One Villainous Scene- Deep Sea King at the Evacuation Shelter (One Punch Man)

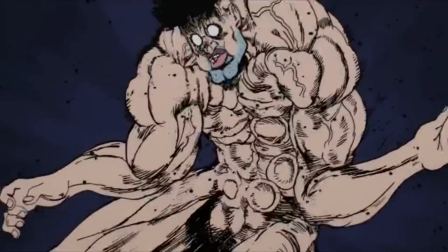248s
It was about how many would fall before he did.
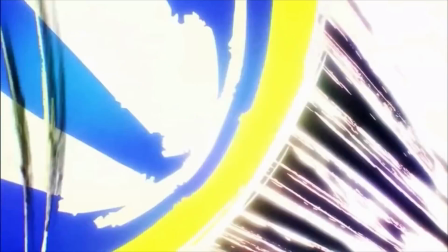251s
Boros and Carnage Kabuto were much stronger than him, but they never really posed an actual threat because Saitama was there to fight them from the start.
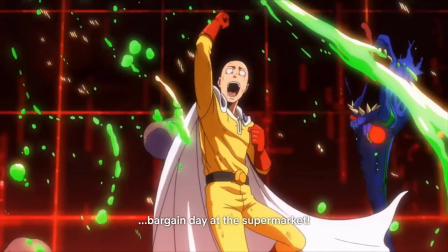258s
The only other villain in this season who posed any threat of killing any of the characters was Clayface over there.
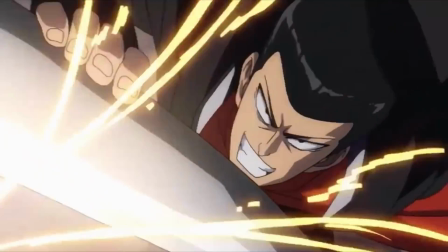264s
But even then, there were plenty of S-class heroes around to kick his ass if things got too out of hand.
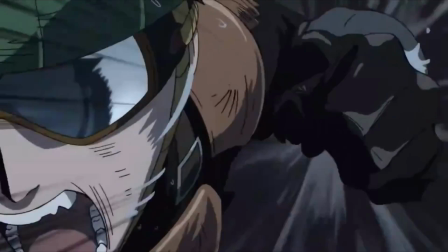269s
Deep Sea King is the only villain in this entire season who's truly an intimidating threat.
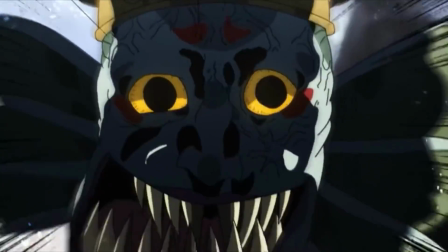275s
His desire to do nothing more than wipe out humans and rule the surface world means that heroes being around to put up
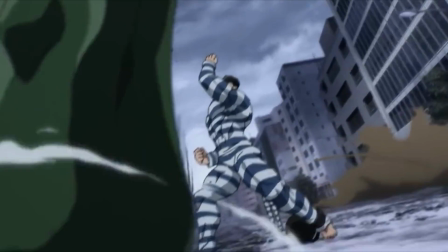281s
a fight, giving his arrogant self a chance to show off his might, is the only thing keeping him distracted from tearing apart a whole city's worth of innocent people.
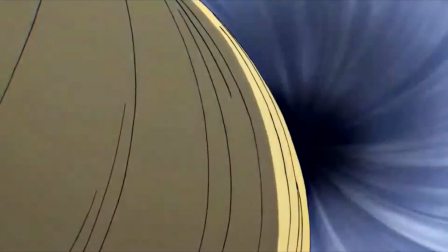290s
The animation also helps get across this feeling of dread whenever he's around. There
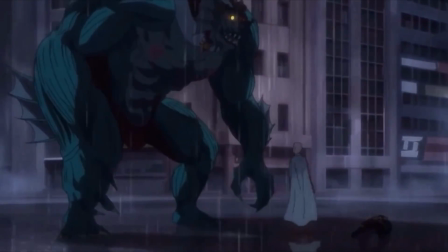294s
are so many shots where you get a chance to see just how much larger and more physically imposing he is than everyone else around him,
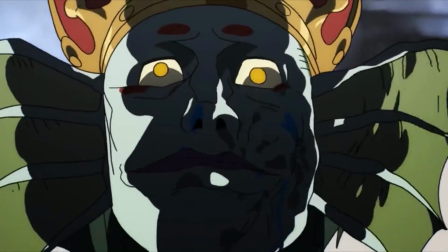300s
even when he's not in his larger hydrated form. And the more highly detailed close-ups help make him look much more deranged and dangerous.
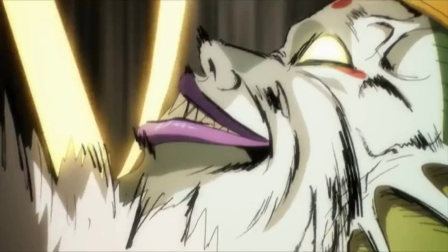308s
This is especially prominent in the Genos fight where the close-ups are more common, and he's constantly shown to tower over Genos.
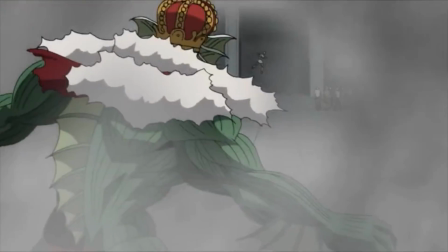314s
What makes him stick with me more though, is that he's one of very few villains in the series to have any impact on the characters after his defeat.
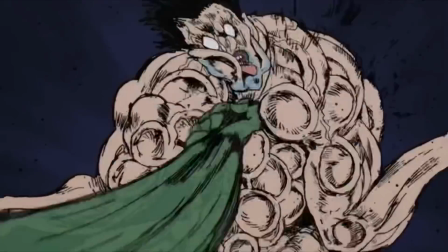322s
He might not have killed anybody, but he still impacted them in different ways. The heroes he defeated still ended up hospitalized.
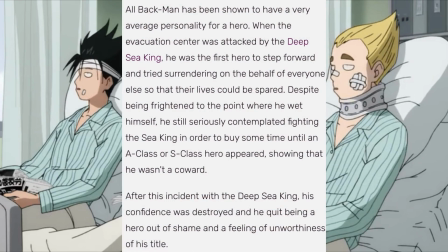329s
Many use it as a means to motivate themselves to do better, but one of them outright quits the association thanks to how badly Deep Sea King beat him.
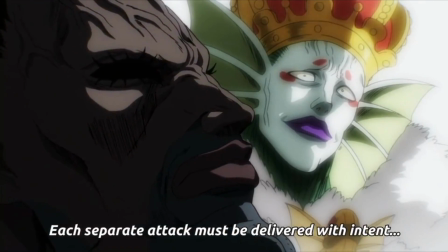336s
Puri Puri ends up taking his advice on combo attacks for his fight with What's-His-Face, with what Deep Sea King said repeating in his mind during the fight.
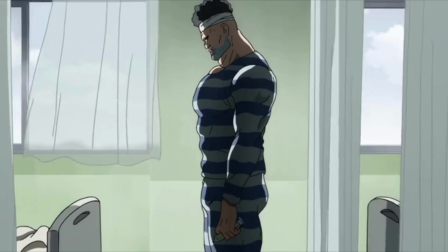343s
He also gets ridiculed in the newspaper, taking a major blow to his reputation because of his failure.
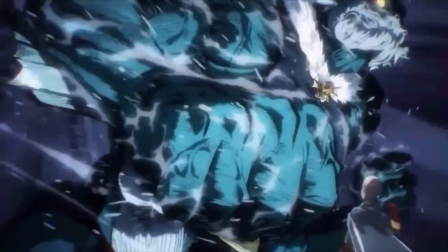349s
And speaking of reputational damage, what follows Deep Sea King's defeat is a contender for my favourite moment in this entire series.
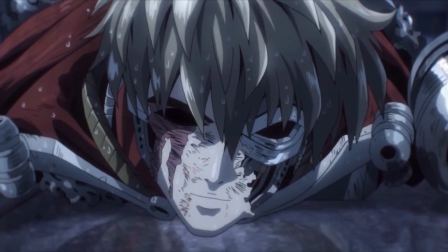356s
Saitama taking him down makes it seem like he'll finally get some recognition for the good he does,
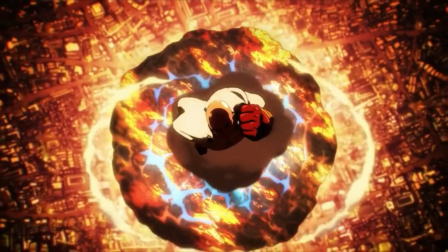361s
and will undo what was done to his reputation by the collateral damage from the meteor he'd previously smashed.
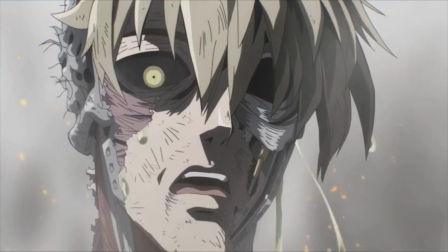366s
But his easy victory makes Deep Sea King, and in turn the heroes who lost to him, look pathetically weak,
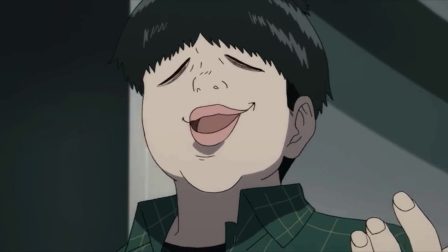372s
to the point where the civilians wonder if they should even continue to help fund the Hero Association.
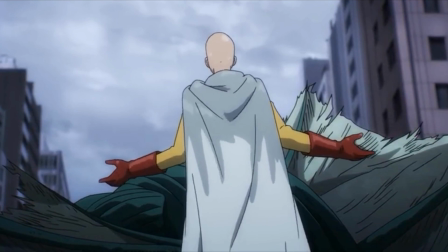377s
Saitama overhears this and makes himself out to be a credit hog who got lucky that the other heroes softened the monster up for him,
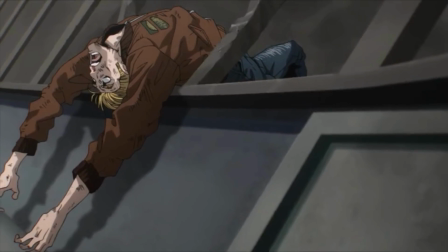383s
thus making the heroes who fell look a whole lot more heroic than him.
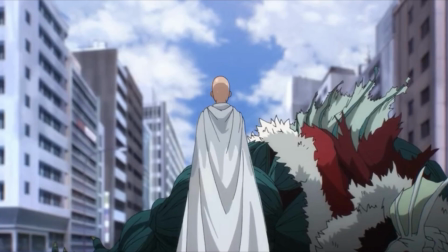387s
It might put a permanent dent in his reputation, but he doesn't care, because he cares more about doing the right thing than getting credit for his accomplishments.
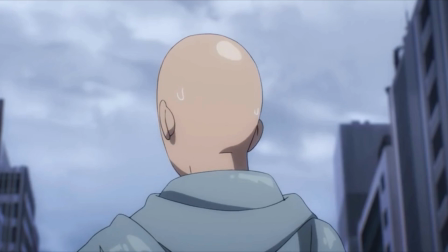395s
It's a perfect moment, and we wouldn't have gotten there if it wasn't for Deep Sea King being such a formidable antagonist.
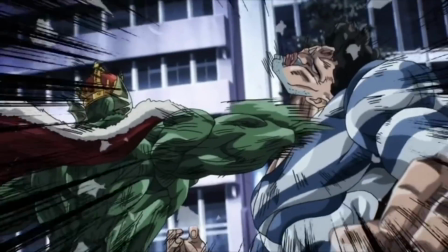402s
Over the course of less than 2 episodes, the impact he has and the impression he leaves is nothing short of amazing.
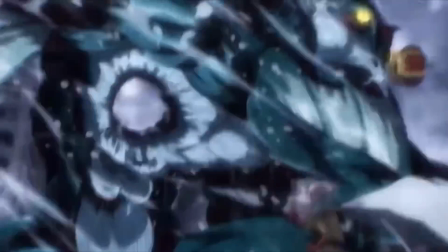407s
With barely half an hour of content between his initial appearance and his death, he establishes himself not only as a physical powerhouse,
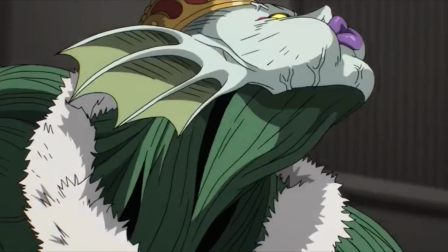414s
but a prideful, cruel monster who's more than willing to fight dirty if it means getting closer to achieving his goals.
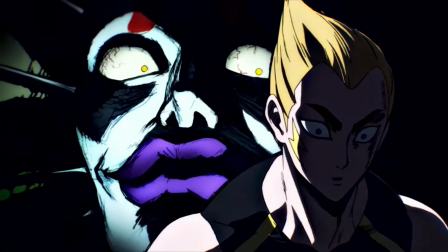420s
Even if he isn't my favourite villain in the series, he is such a commanding presence every time he shows up,
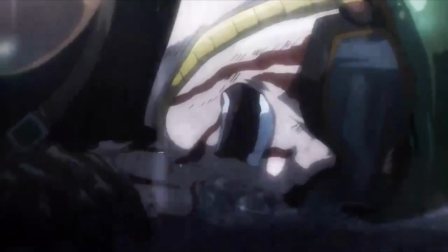426s
and he's responsible for some of my favourite scenes in any show. And at the end of the day, what more could I want from a villain than that?
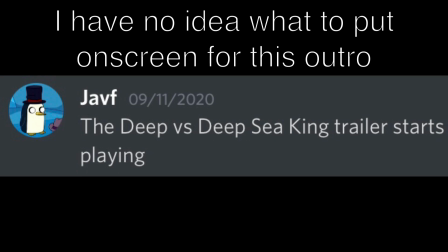436s
Hopefully you enjoyed this video. This is very new territory for me.
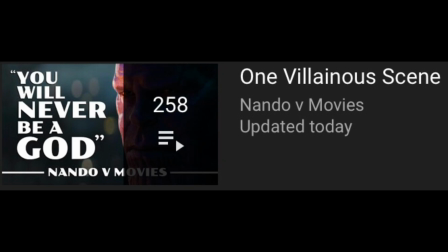440s
I'll have a link to the full One Villainous Scene playlist in the description, where you can see a bunch of other video essays by really talented people.
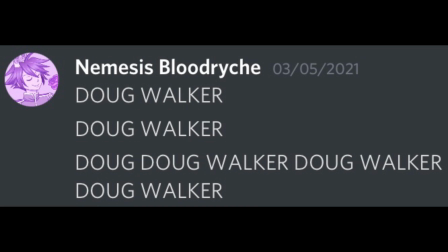447s
Also, there's a good chance I'll be uploading this on the same day that Nemesis uploads his video about Gilgamesh from Fate, so go check that out as well. Wait a minute, why did I not even think of doing a video on Tai Lung up until now?
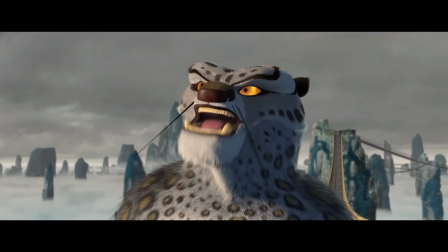459s
That's it, I'm deleting this entire thing and starting over.